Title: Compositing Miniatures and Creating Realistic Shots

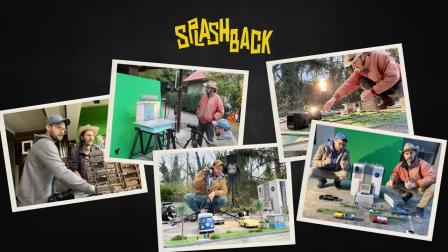We finally filmed all the miniature footage, so today I'm going to show you the art of composting.
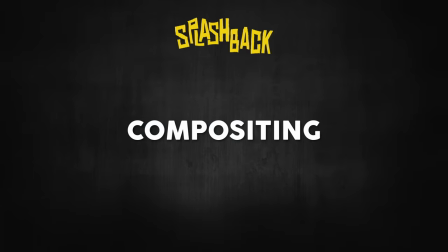No, no, sorry, compositing. Compositing the filmed material into the final shots.
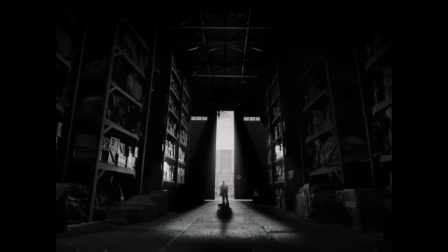We'll start with this shot of the supplies hanger that you already saw how we filmed, but now let's examine how I composited it layer by layer.
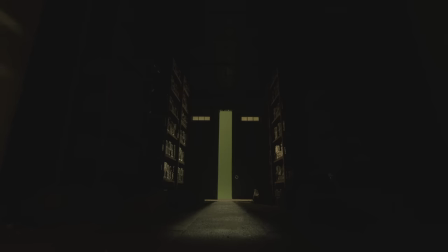I'm using After Effects for my compositing work and I started with the beauty pass of the hanger gate opening.
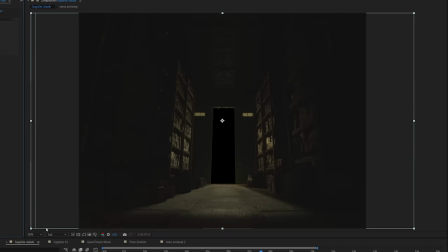The first thing I needed to do was to key out the green and create a hole so that we can see outside.
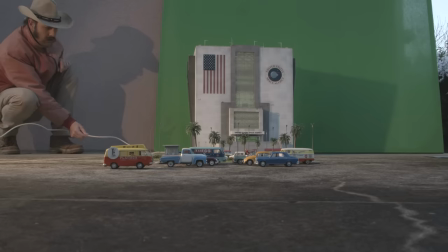For the outside world, we filmed a separate pass of the NASA building. I also had to key out the green screen and I comped it into the correct place.
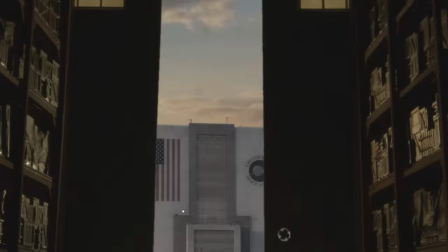Behind it, I placed a video of the sky. In front of the building, I added an animated American flag that's flapping.
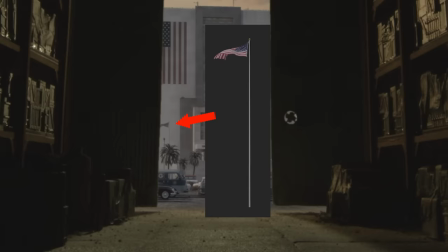It probably won't be really seen because it's so tiny, but it's in this place in every other shot of the NASA building, so I gotta keep track of continuity, right?
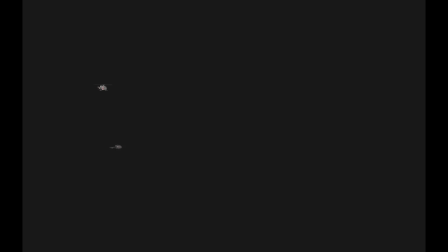Next I added some people standing on the stairs, more about them later. I also rendered a few videos of helicopters just, you know, flying around and I added one in the sky.
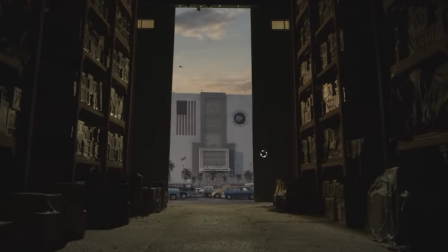Random flying things like helicopters or birds always give a lot of life to the shots. So these were all the elements but it doesn't blend well with the original footage, right?
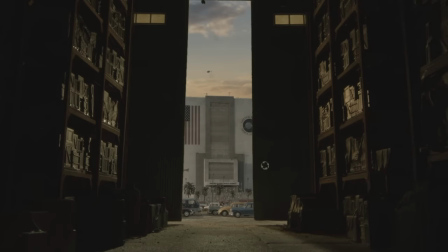So let's do some color correction. I added a yellow tint to the outside which already helped a lot and And then, a layer of fog, it's just a solid layer with some transparency, but it gives the illusion of some dust in the air and visually pushes the outside world even further to the back.
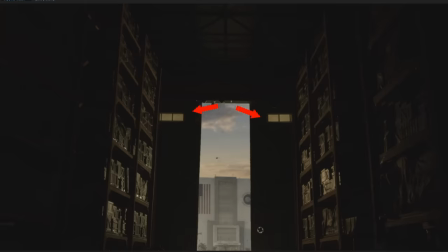It's the atmospheric perspective, right? These windows still had some green screen color in them, so I tinted them closer to the sky color.
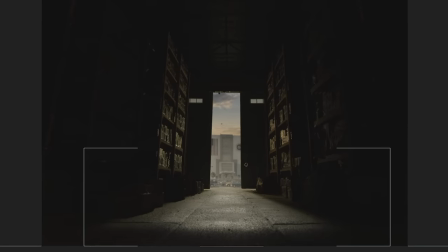And I brightened the ground in the hangar. Now it was time to put in our actor.
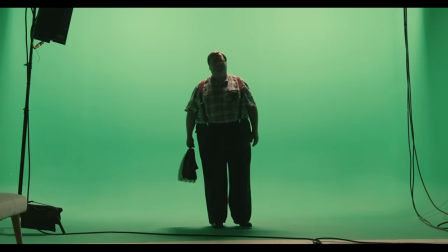He was filmed on green screen in the studio during the principal photography. I kid him out and placed him into the shot right now.
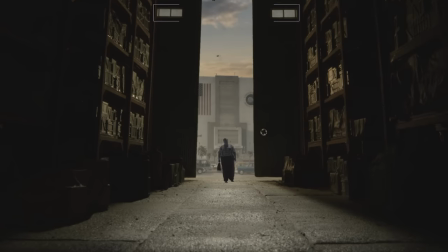It looks thick and I'm sure everybody knows why There's no shadow on the ground and without shadow.
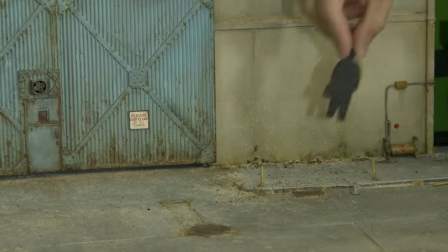There's no contact of the feet with the ground so during filming I cut out a silhouette of the actor on my laser cutter and
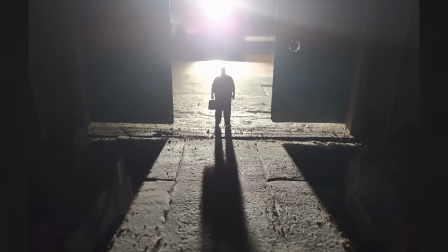We placed him into the miniature to get a feel for the type of the shadow he would cast We wanted this long dramatic shadow But the problem was that
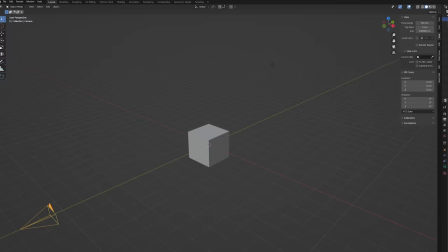in the shot he was moving and so the shadow needed to move as well So, I had an idea to do it with the help of a 3D software called Blender.
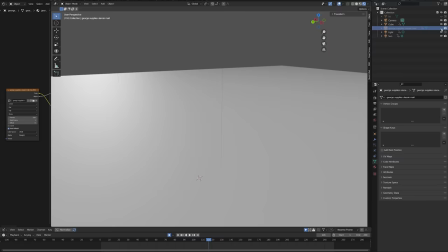I set up a very simple scene, I used a white plane for the ground, I imported the footage of the actor and behind him I placed a spotlight.
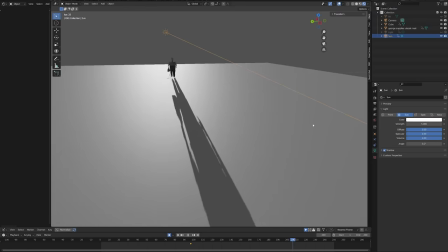As he was walking in 3D space, he was throwing the accurate shadow on the floor. So I rendered this animation and brought it into the After Effects.
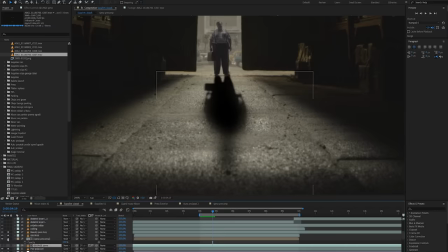But I didn't just set this on Multiply and darken the illuminated ground that way. That would be scientifically incorrect.
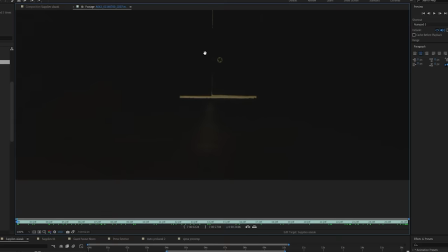I found the frame at the beginning of the footage where the gates are still closed and the ground is dark but there is still some information in the darkness and
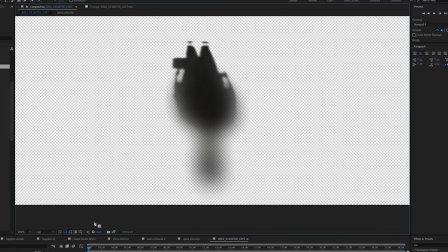Then I used the shadow render as an alpha map for this to exclude everything else but the shadow part
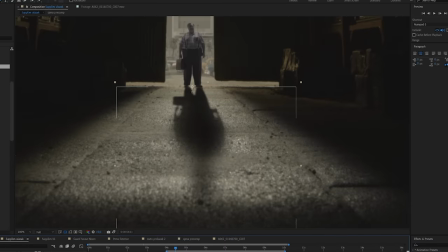When placed into the shot This looks correct because this is the actual shadow that the camera filmed and not some fake mumbo-jumbo shadow that we generated I hope this was clear because it was hard to explain Now it was time for the final touches. We filmed a separate light pass for the ceiling so I added it in.
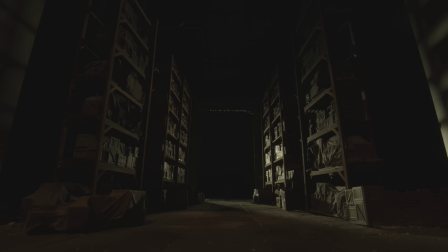This pass was filmed to illuminate the shelves closer to the camera.
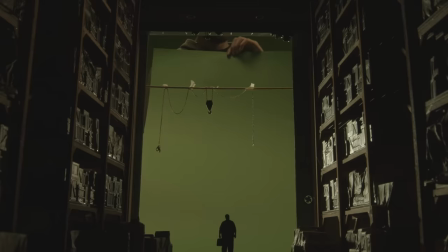The hoist was also filmed as a separate element and added to the top of the gates.
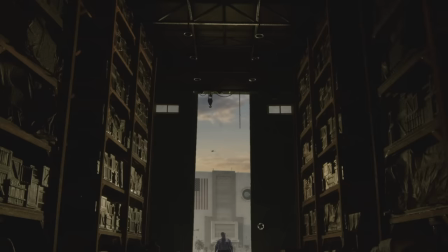And as a cherry on top I added some volumetric effects for some additional dramatic flavor.
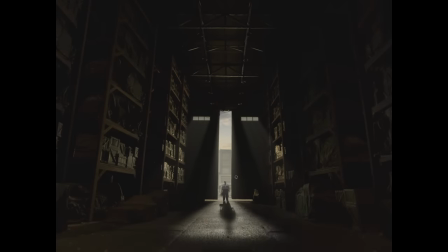This is how the shot looked before the final color grade and since we wanted to make this film in black and white this is going to be the final shot.
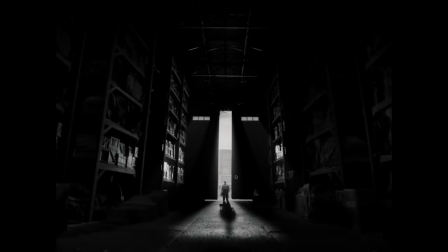So as you can see the attention to detail is crucial in this job and it's quite
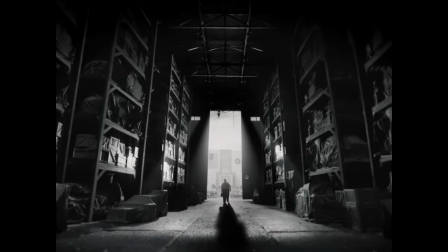time-consuming so at least one or two full days of work to make this shot you know perfect.
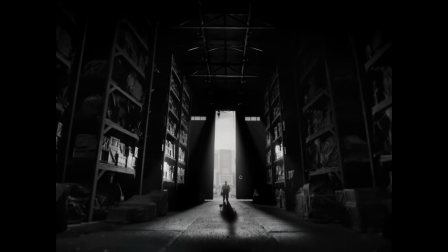And altogether I think I had about 75 different VFX shots in this movie. Let's quickly do another one.
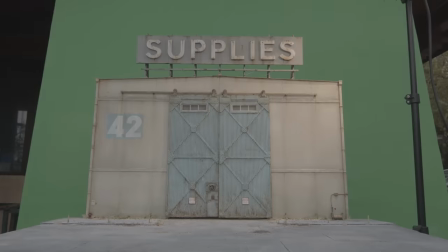This is the front side of the same hanger that I built as a miniature and naturally the first thing to do was to key out the green.
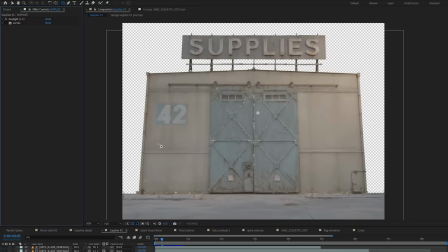Of course look, keying is not as straightforward as it seems.
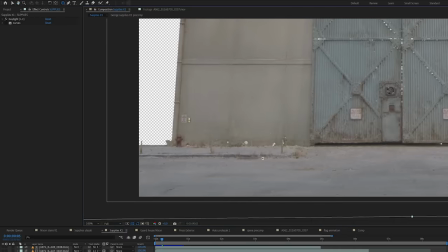You get all kinds of holes and the edges are not straight, so you need to fix it all the time by duplicating the layer and then masking all the missing parts back in.
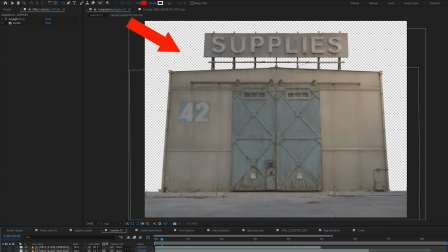It's tedious. Then I needed the sky again. I quickly realized that for almost every shot I will need some kind of a sky, so I started filming them.
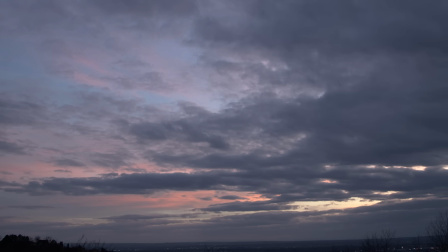I live in the hills above the city and I have a really nice view from the balcony going all the way to the horizon, so I would film the sky whenever it looked interesting.
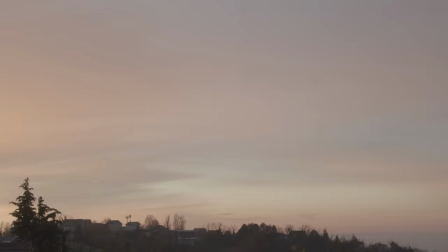Sunny skies, cloudy skies, pink dawns and bloody sunsets.
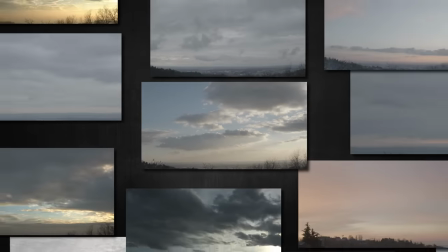Over the couple of months I filmed about 40 different skies in every part of the day that we would possibly need.
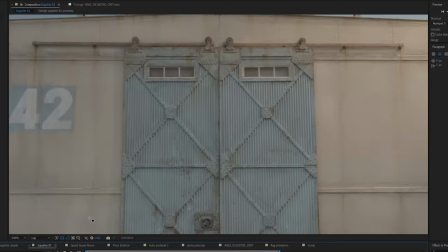Boop! And this is one of them. Next I had to figure out what to put on the sides behind the hanger.
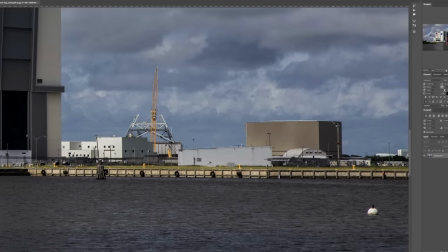And of course I could have just taken some buildings from the photograph or built them in 3D, but that's not cool.
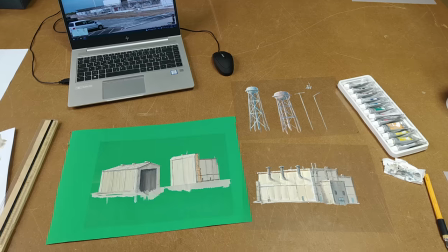So one day I got the idea to try and paint some buildings with acrylics on acetate sheets.
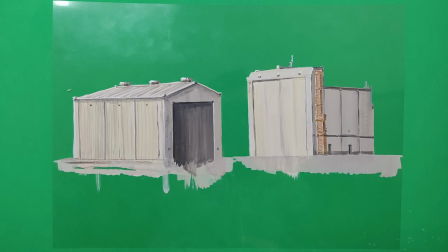I painted a big hanger, some smaller ones, as well as some water towers and street lights.
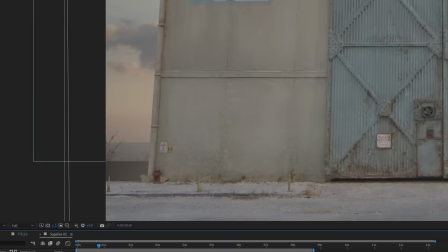I filmed them on a piece of green paper and keyed them out. So now I had these elements that I could just throw in the background in every shot.
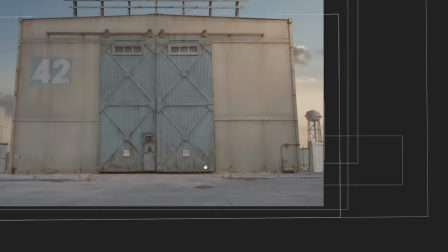I really didn't know if this would work or not, but it proved very useful and perhaps even brought a bit of that painted old timey feel to the shots, which is always welcome.
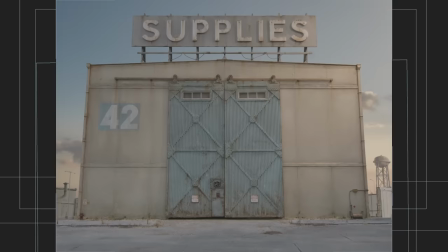This particular shot was only missing the actor and it was done.
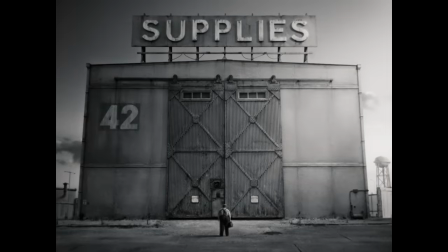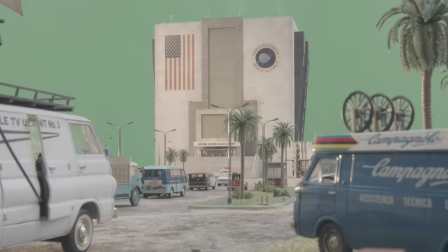This is the shot of the parking lot during the NASA press conference. You can see the building is sharp, but the foreground vehicles are blurry. We couldn't technically have everything sharp at the same time because the scale was too small, so we shot the building first and then the vehicles separately.
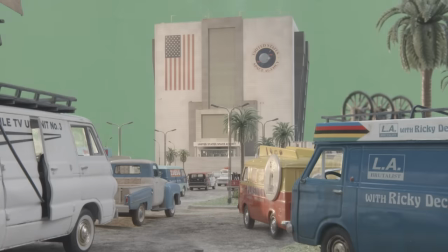That way everything was in focus. Next I added the sky.
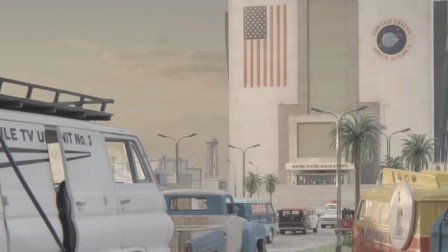I used the painted buildings and a water tower in the background and placed a helicopter in the sky.
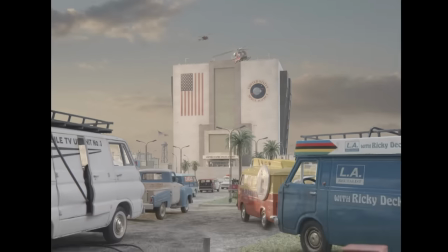Since the movie is taking place in Florida, one other thing that was in almost every shot were the palm trees.
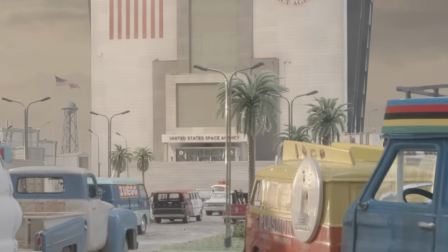We had the cheap plastic trees from eBay and they worked okay for the faraway trees but not for the foreground.
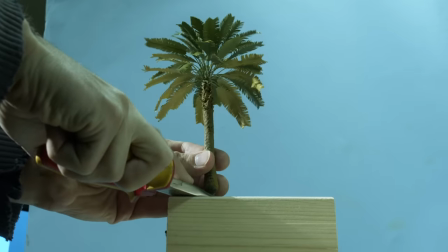So I bought a couple of more expensive and more detailed trees and we filmed them in front of a blue screen because
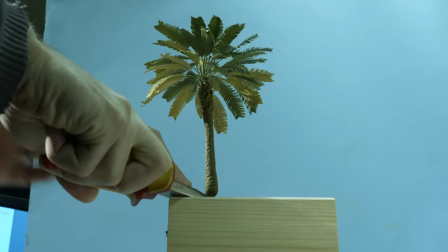their leaves are green and I would rotate them during filming to get a plethora of different angles.
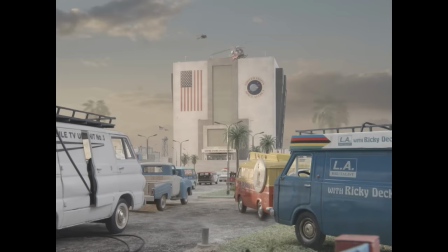Plethora. And then I could just plant them wherever I wanted into shots. But this shot was supposed to depict a busy day of the press conference, but there was nobody here.
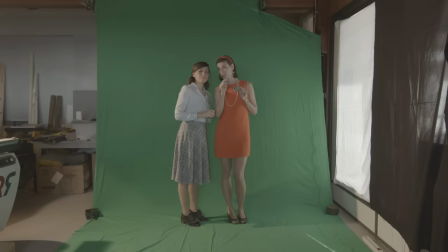So we had to do one additional day of filming just for that. We called all our friends and told them to bring any clothes they had that looked like it was from 1960s.
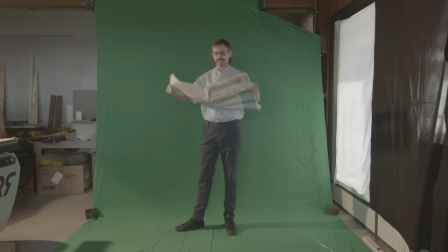Of course nobody had any, but we also had some leftover costumes from the filming. And we just filmed people in different poses, taking photos, talking to each other.
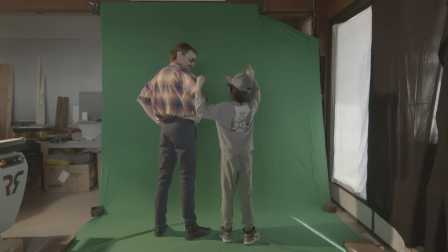After a few takes of people just talking, everyone got bored, of course, so they started doing funny improvs.
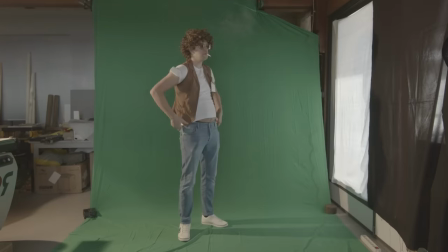And of course, everybody was filmed a few times, this guy was our camera operator during principal photography, and this is him again, just in a different close.
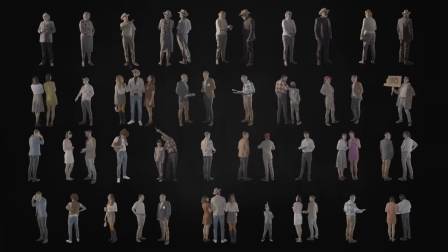So with all of them filmed, I could then isolate them from the green screen, arrange them into rows like this, and then easily populate my empty miniature shots.
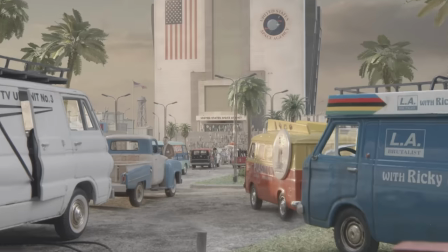But we also needed some foreground people doing more specific actions.
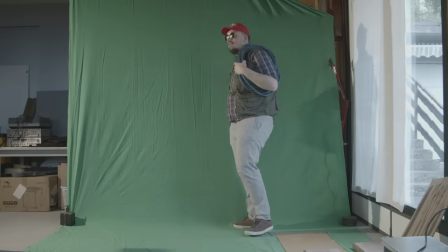So here we filmed our sound guy managing some cables and him and another guy were placed here at the pickup truck.
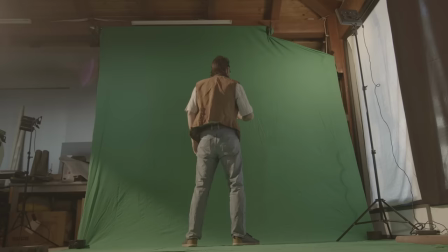There were also the cameraman on the roofs of the vans that needed to be filmed in the correct low angle.
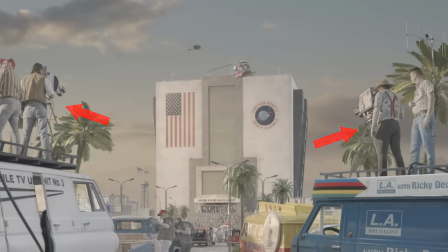I composited the cameraman into the shot and then the shot was done.
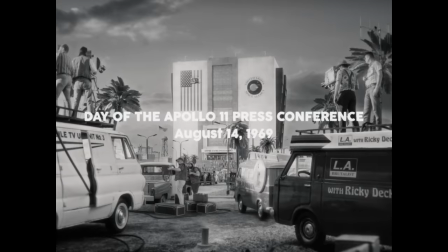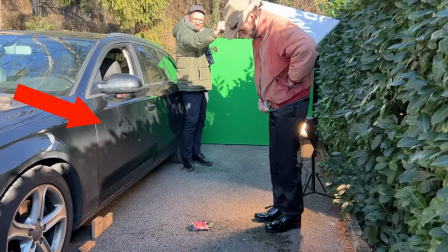This is one of the insert shots that we filmed in my yard. This is supposed to be a presidential limousine, but it's actually Dino's Audi.
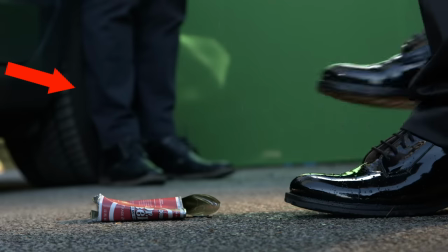So Dino had to stand in front of the hubcaps and cover them with his legs because they were too modern We wanted to put another car in the background,
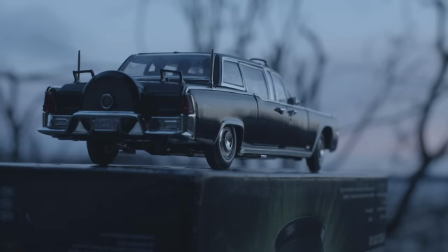so I filmed a miniature Limousine that we had and placed it into the shot
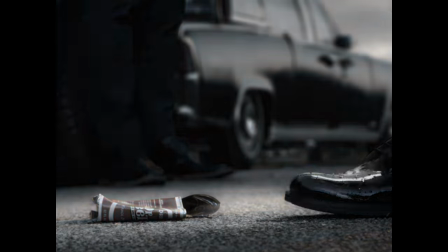And it worked pretty nicely